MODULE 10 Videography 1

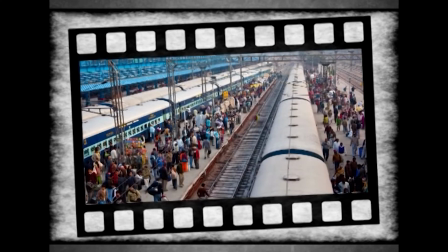Here, the viewer can get a details of a railway station where he can hear the whistle of the trains and people hurrying to catch the train. Like this, once the background is set,
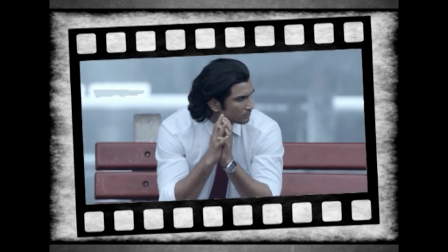the next scene can cut to the main character who may be waiting for the train or gets down from the train. Along with establishing the scene, it may tell us a little story as well.
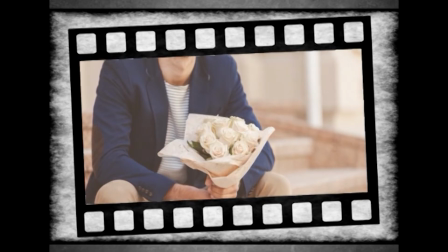For example, the character in the railway station may be holding a flower bouquet in his hand, which tells us that he is waiting to welcome someone beloved. Next, we will see character shots. Students, can you imagine a film without any characters?
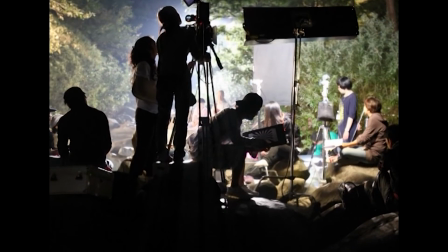Except in documentary genre, all other genres including short films, commercials have people in them.
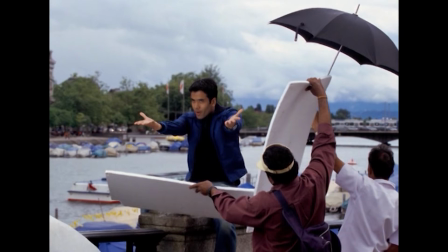So, the scenes with people are necessary for any kind of movie. Let's see some of the character shots commonly used in the films.
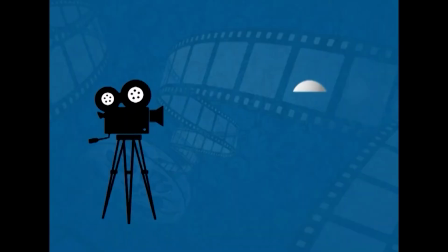The first one is full shot. Full shots capture the character from head to toe. It may be an object too. For example, a car is shown fully.
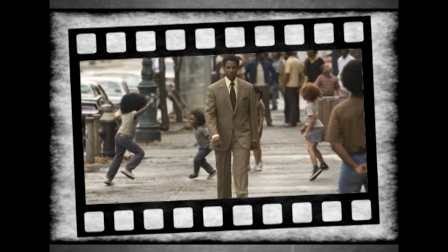The objects or the characters in the shots are lifelike. That is how they look in the real life.
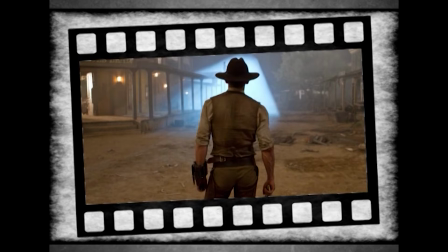The full shot has an interesting variation. It is called the cowboy shot, which is from the top of the head to the mid thigh.
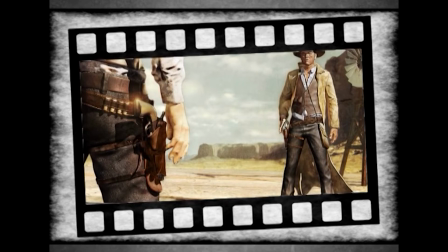It is used in American films originally to show the 6 guns on the character's belt.
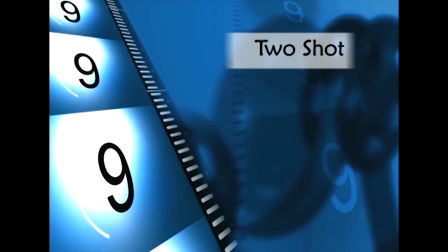Interesting, isn't it? Next, two shot. Two shot includes two characters in the frame.
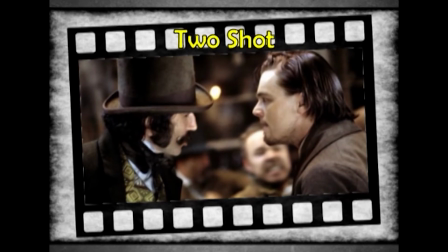The interaction between the two characters is very much necessary for storytelling.
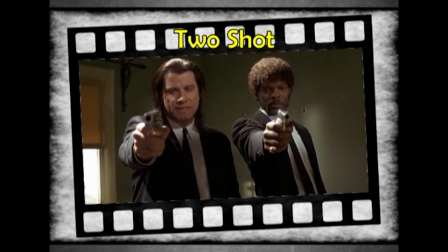So, the two shots are commonly used in the films. Here, the characters need not to be arranged symmetrically.
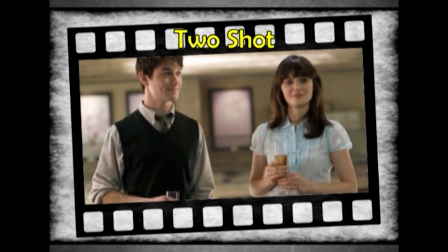They may be facing each other or facing the camera as they talk. If there are 3 characters in the scene, then it is called 3 shot.
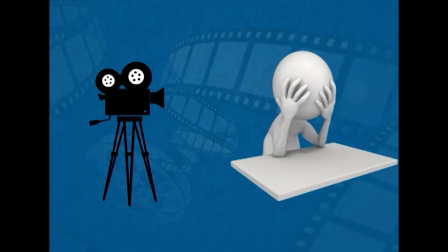Next, we will move to medium shot. Commonly known as mid shot, this type shot shows the character from waist up,
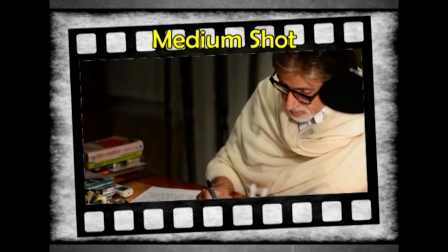sitting on a chair or driving a car, etc.
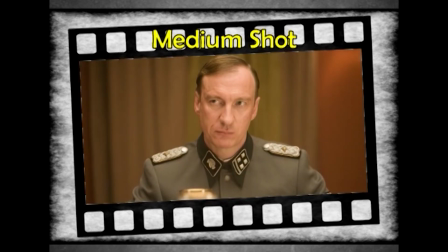As we are a bit closer to the character, we can get to see his or her facial expressions,
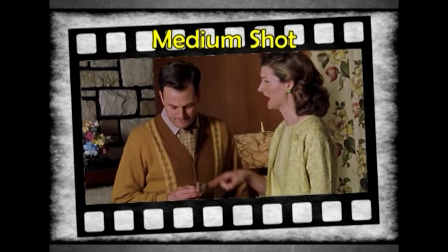the way they talk and what they talk, etc.
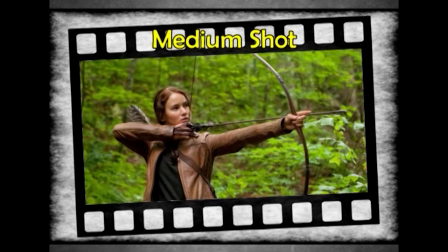Naturally, we get more involved in the character and not distracted to the other background details.
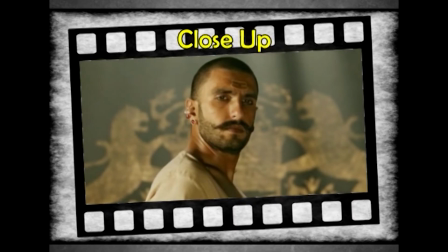Next, close-ups. A close-up or CU is commonly from top of the head to somewhere up to the mid-chest.
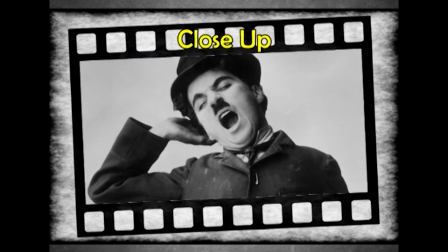If the shot is cut just above the shirt pocket area, it is often called head and shoulders.
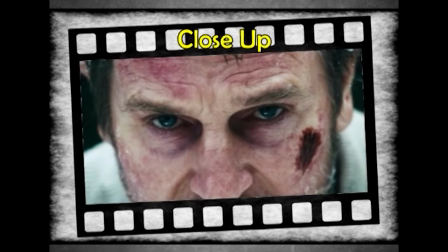A choker would be from top of the head down to just below the chin.
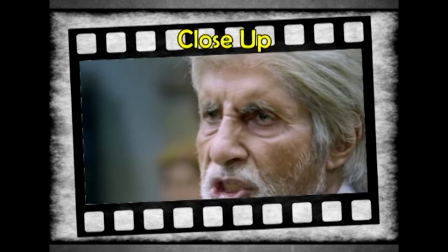It is useful for showing the facial expressions. If we move little closer, we will get extreme close-up.
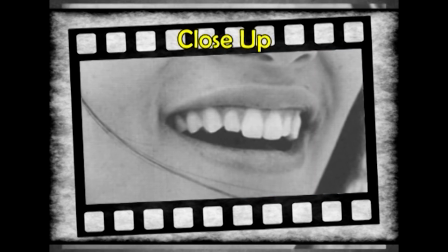It has only eyes or the lips of the characters. Close-ups can be of the objects too.
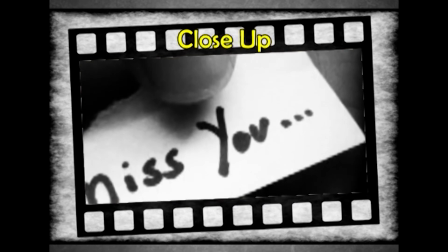For example, it may be a piece of paper on which something has been written.
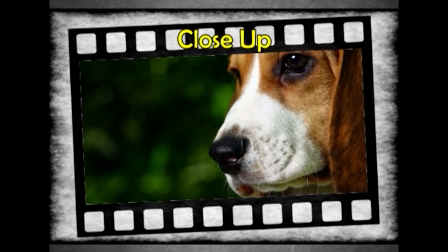When the close-up scenes are focused on the object, the background is naturally blurred.
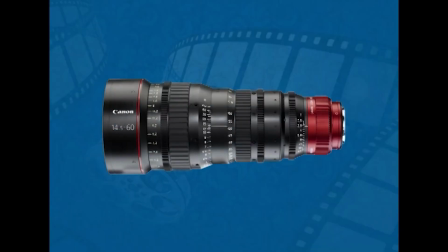Generally, the zoom lens are used to get the required framing. Students, you have to keep it in mind that in ECU shots, a tight focus is required. That is, extra care must be taken when setting up the lighting of the shot. The slightest camera shake or error in focal length is very noticeable.
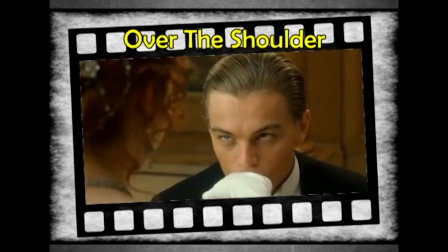Next, we will see over the shoulders. Over the shoulder or OTS can be considered as a variation of the full shot.
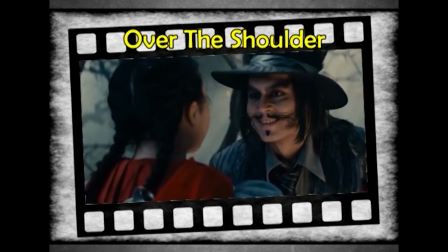It is typically a conversation shot where 2 characters are involved.
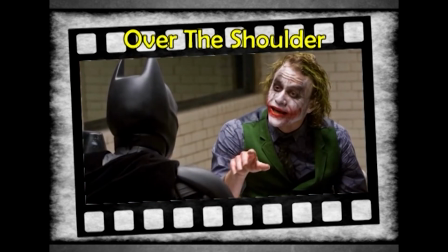It shows the mid shot or a close-up of the person who is talking,
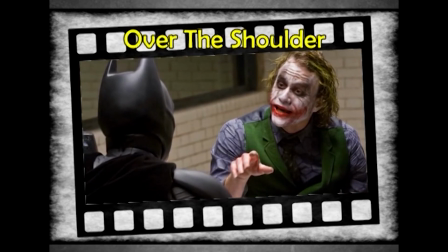and it is shot over the shoulder of the person who is listening. Hence, it is called the over the shoulder shot.
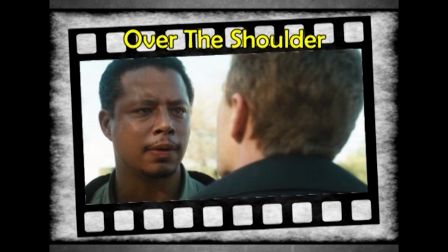It shows close-up of the one person and shoulders of the other person. OTS is a useful tool for narrative filmmaking.
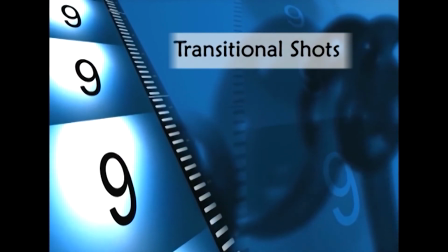Next, we will move to transitional shots.
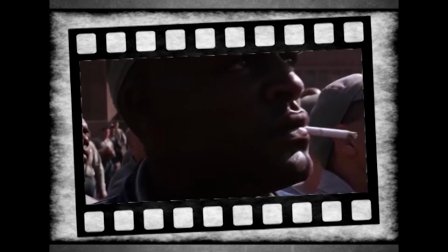These are the shots which connect 2 scenes together, but they are not relating to the either of the scenes yet connecting them together.
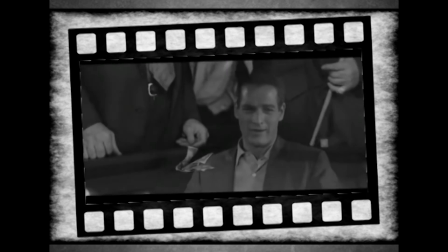They may come at the beginning, end, or in the middle of the scene.
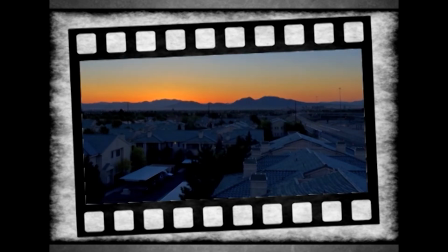For example, a scene may begin with a sunrise, which generally gives the cue of the beginning of a new scene.
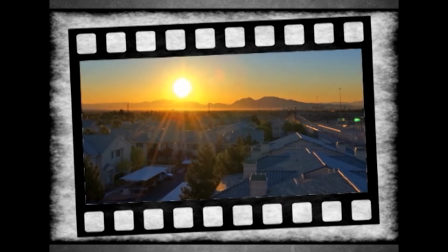It is like a visual code for the viewer. Next, connecting shots.
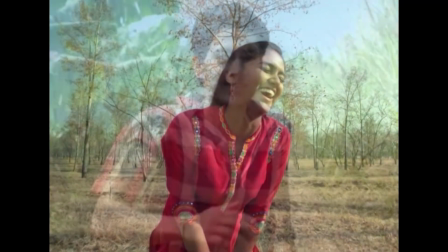The connecting shots involve a single shots of the 2 people which are edited adequately one after the other.
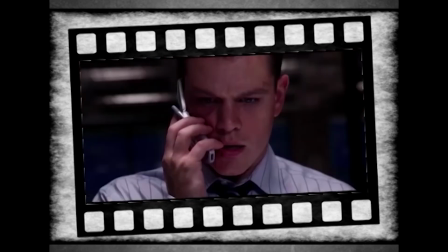It may be a shot of 2 people talking to each other on a phone, or it may be a sniper taking aim at someone.
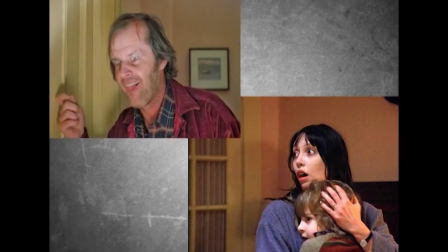This is sometimes called a separation. The connecting shots are used when the scene includes 2 people
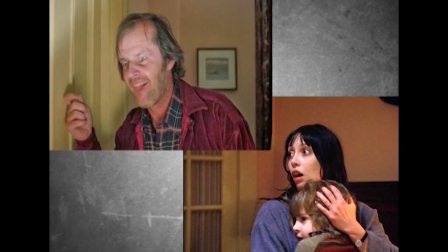or objects which cannot be framed in the same shot at the same point of the scene.
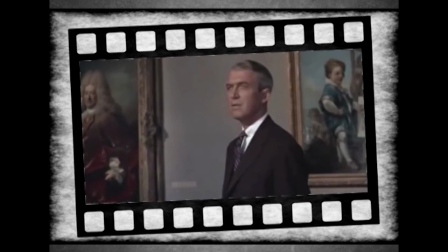This applies especially to the point of view shots where the character looks at something,
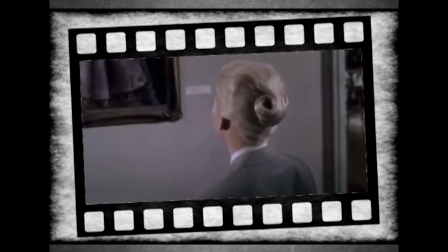then in a separate shot we can see what he or she is looking at.
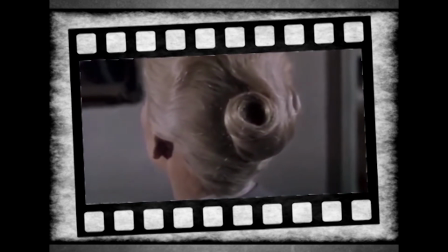Connecting shots just make a scene feel more complete and whole, but the major drawback is it may not be as involving or emotionally satisfying to the audience,
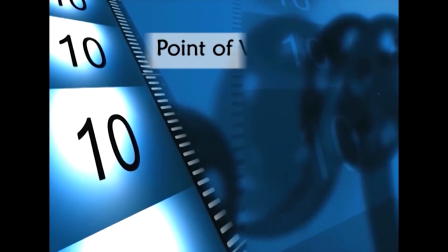especially if overused. Next, point of view, that is POV.
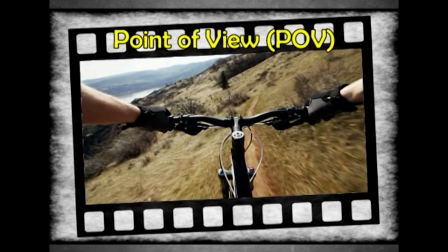This is an effective shot that gives the audience the feel that you are seeing it from the eyes of the performer, that is actor.
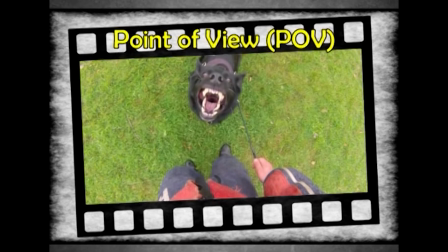It is taken from near the eye level of the actor and shows what he might see.
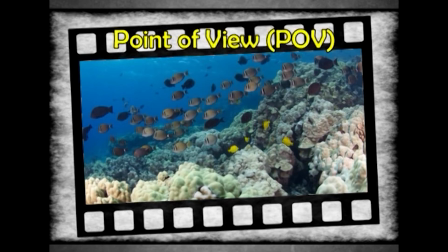It could be used to give the perspective of the animals too, like a frog, a bird, or a fish.
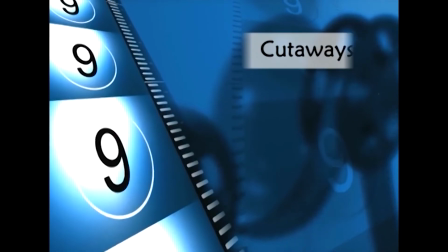Next, cutaway.
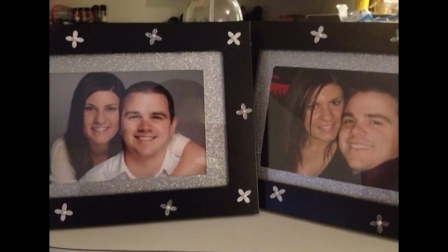A cutaway is any shot of some person or thing in the scene other than the main characters we are covering,
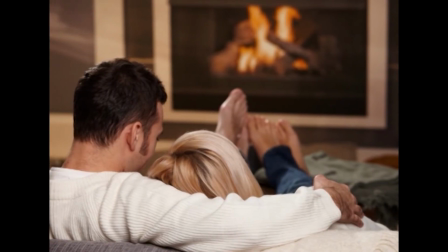but that is still related to the scene.
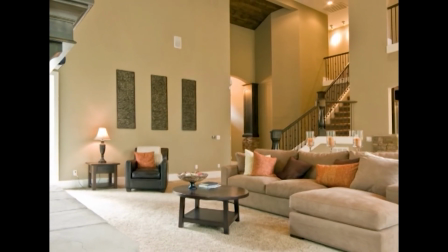Normally, the object seen in cutaway is something we did not see previously in the scene, particularly in any wide shots.
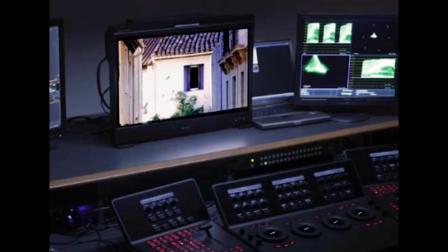Cutaways are used in the editing process to fill in the footage which is different from main action.
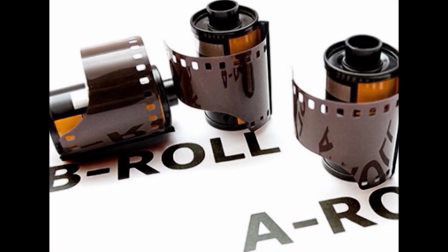B-roll is often used for cutaways.
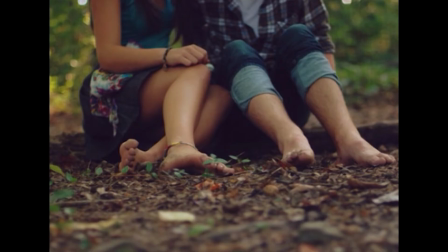An example might be a cutaway of a bird singing if the shot is focused on the couple in the woods. In almost every scene you shoot, make sure that you have taken enough cutaways as editorial safety, even if they are not called for in the script or essential to the scene.
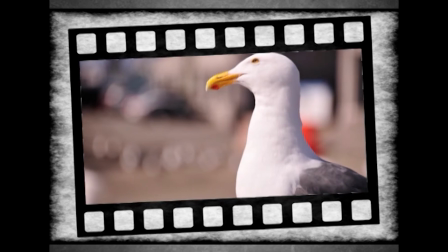Next, inserts. An insert is an isolated, self-contained piece of a larger scene.
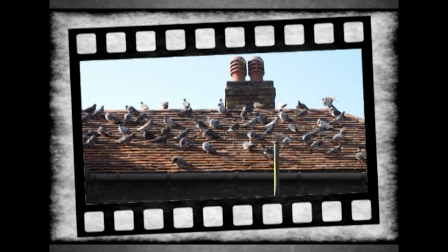It is different from a cutaway because the objects seen in the insert shots are seen in the wide shots.
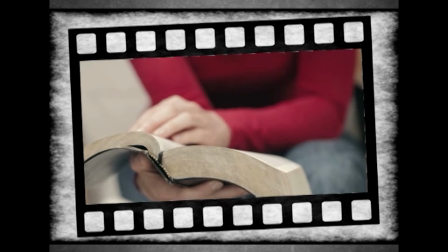For example, a girl is reading a book.
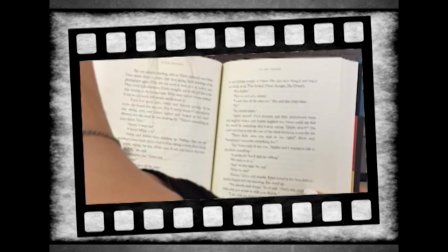We could just shoot the book over her shoulder, but it is usually hard to read from that distance.
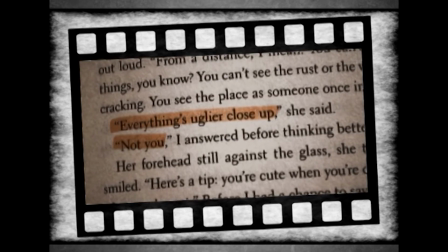A closer shot makes it easy to read. Informational inserts.
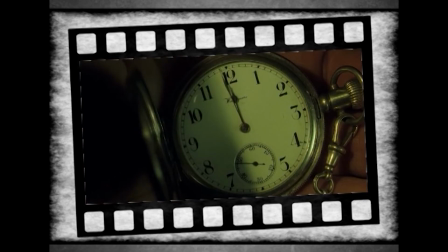These are mostly about giving audience some essential piece of information we want them to know.
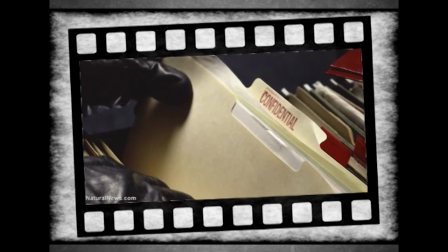For example, name of a file taken out from the drawer.
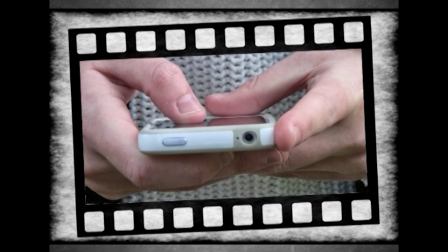Emphasis inserts. Emphasis inserts are usually closely connected to the main action but not absolutely essential for it.
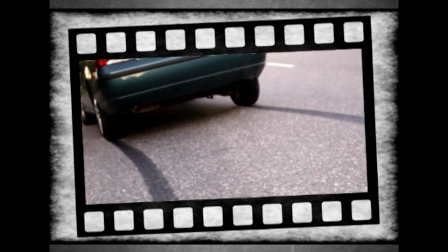For example, showing the tires when the car brake is applied. Next, atmosphere inserts.
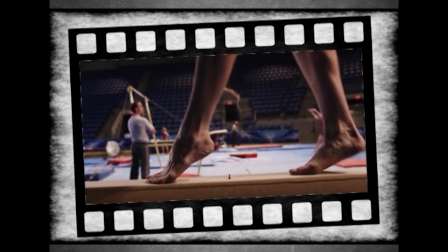Atmosphere inserts may have almost no connection to the scene. These are little touches that contribute to the mood, pacing or tone of the scene.
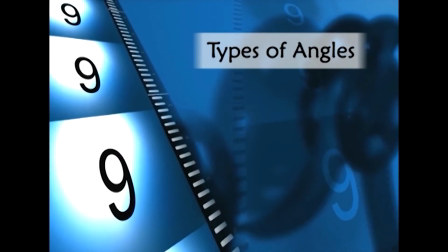Next, we will see different types of camera angles.